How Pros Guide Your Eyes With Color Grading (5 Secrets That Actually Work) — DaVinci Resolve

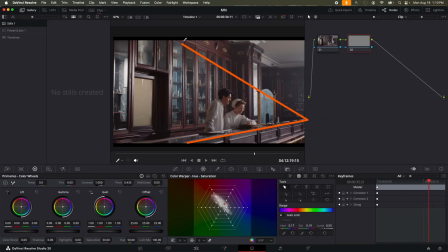4:02 Notice how this line of this table here and there's like an imaginary line going from here, and this is how the attention should look. So the first thing I'm going to do is to work on brightness, directing the attention to where we want the user to look.
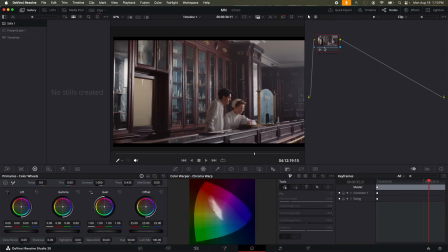4:19 So I'm going to start by simply, let's reset everything. I'm going to first go to Windows, select the curve window,
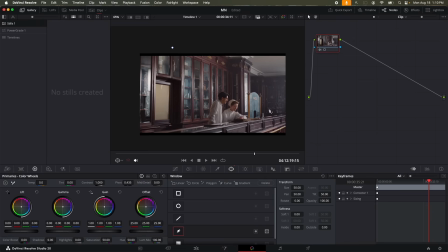4:27 and simply draw this line that I just showed you. So we're just going to draw here, here, here, and here. Great. So one of the tricks that I like to use is that usually in order to see how your selection, you have to click here.
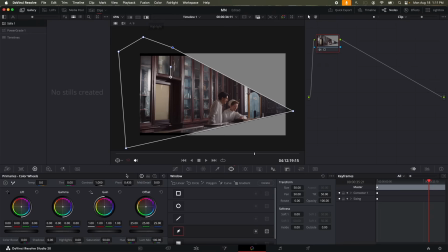4:43 And that helps, but it doesn't give you the full picture. So what I'm going to do is to actually disable the window and disable the highlight view. And I'm going to add an outside node. So I'm just going to go to color, nodes, add an outside node.
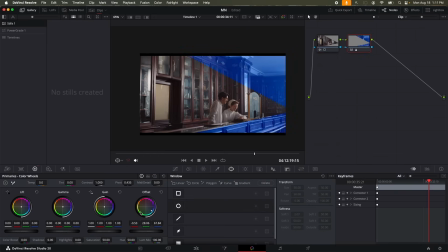4:59 In the outside node, I'm just going to make it really blue, just to be able to see exactly what are we selecting here. And now I'm just going to feather the selection, because all I'm trying to do here is to have two different nodes controlling two different sides of the image. And I'm just trying to make the transition seem not abrupt, between them, like there's a feather.
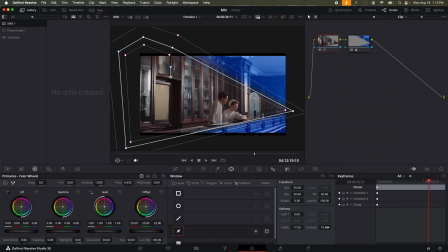5:21 So I'm just going to add feathering inside, add feathering outside, soften the feathering a bit, and much better. Now I'm going to turn the window off, and I think it needs even more feathering, and this is much better.
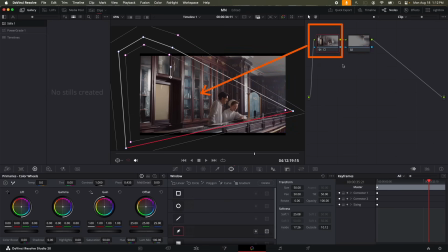5:35 So let's preset the colors in this node, and now we have this node controlling this part and this node controlling the rest of the image. Great. So I'm just going to go to Windows, and now notice something very important. I need to reduce brightness in these parts, and I'm going to be using primaries.
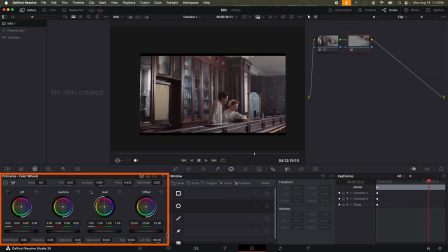5:52 However, when I control primaries, I can reduce brightness in many different ways. So controlling offset will reduce brightness, controlling gain will do that, and even controlling gamma will do that. So which one of these should I use? Well, that depends on the image. So you just need to experiment. It depends on the colors, on the looks. Some images work in one way, others work in a different way. It depends on many factors, the brightness, what kind of objects in the image, what colors. So you just need to experiment.
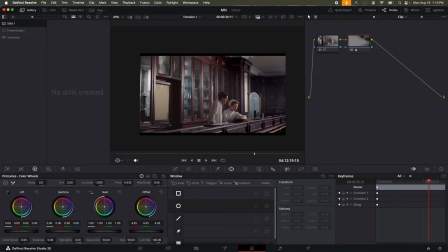6:19 So let's start by reducing offset, and yeah, it's giving us a good look. Let's reset gain. I don't like that at all. We lost a lot of contrast in these areas here that we're reducing.
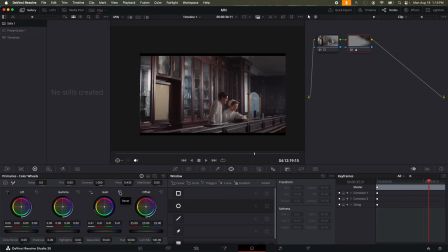6:33 I'm going to be reducing contrast later, but I just need to, in these areas, but I just need to control that separately. And finally, gamma. No, I actually like offset a lot, so I'm just going to use offset and reduce the brightness. So now we just reduce the brightness, and take a look at the image before and after.
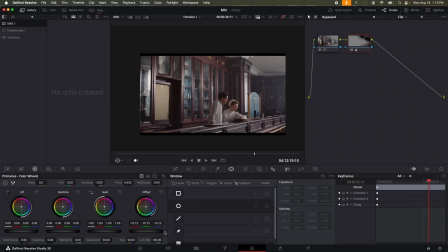6:51 We're starting to direct the user's attention, so before, after, to whatever we want to direct their attention to. So let's just bring offset down. Next, I'm going to add a new node, and notice the other problem here. This area is super bright, and this object here is really taking attention away from them.
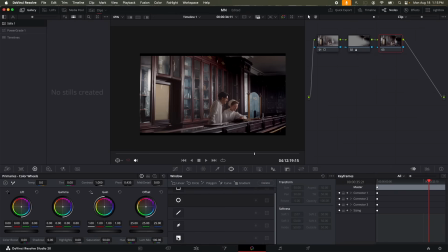7:09 So what I'm going to be doing is, in the new node, I'm just going to click here in order to select a gradient window, and I'm just going to make it really different in color, just to be able to see what I'm selecting. This is way better, and until this here, great.
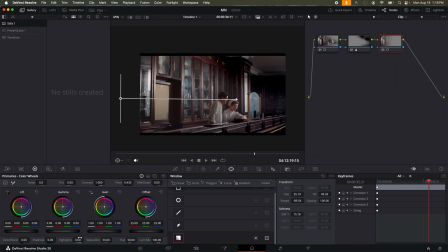7:25 And then I'm just going to reset offset, and I'm just going to bring offset down. Yeah, much better. Actually, no, I don't like it. Basically, what happened here is that when we used offset, we lost a lot of information in shadows, which is not something I really like.
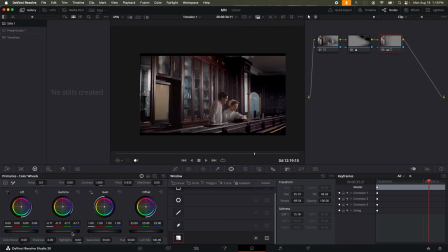7:41 So I'm just going to reset, and I'm going to try gamma this time. Yeah, it looks a bit more natural. Maybe actually we'll increase lift a bit and bring gamma down. Great. But I still don't like how this window is extremely bright. So I'm just going to control this window separately.
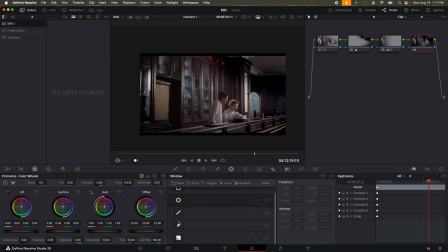7:58 So I'll just add a new node. And in the new node, I'm just going to draw around the window.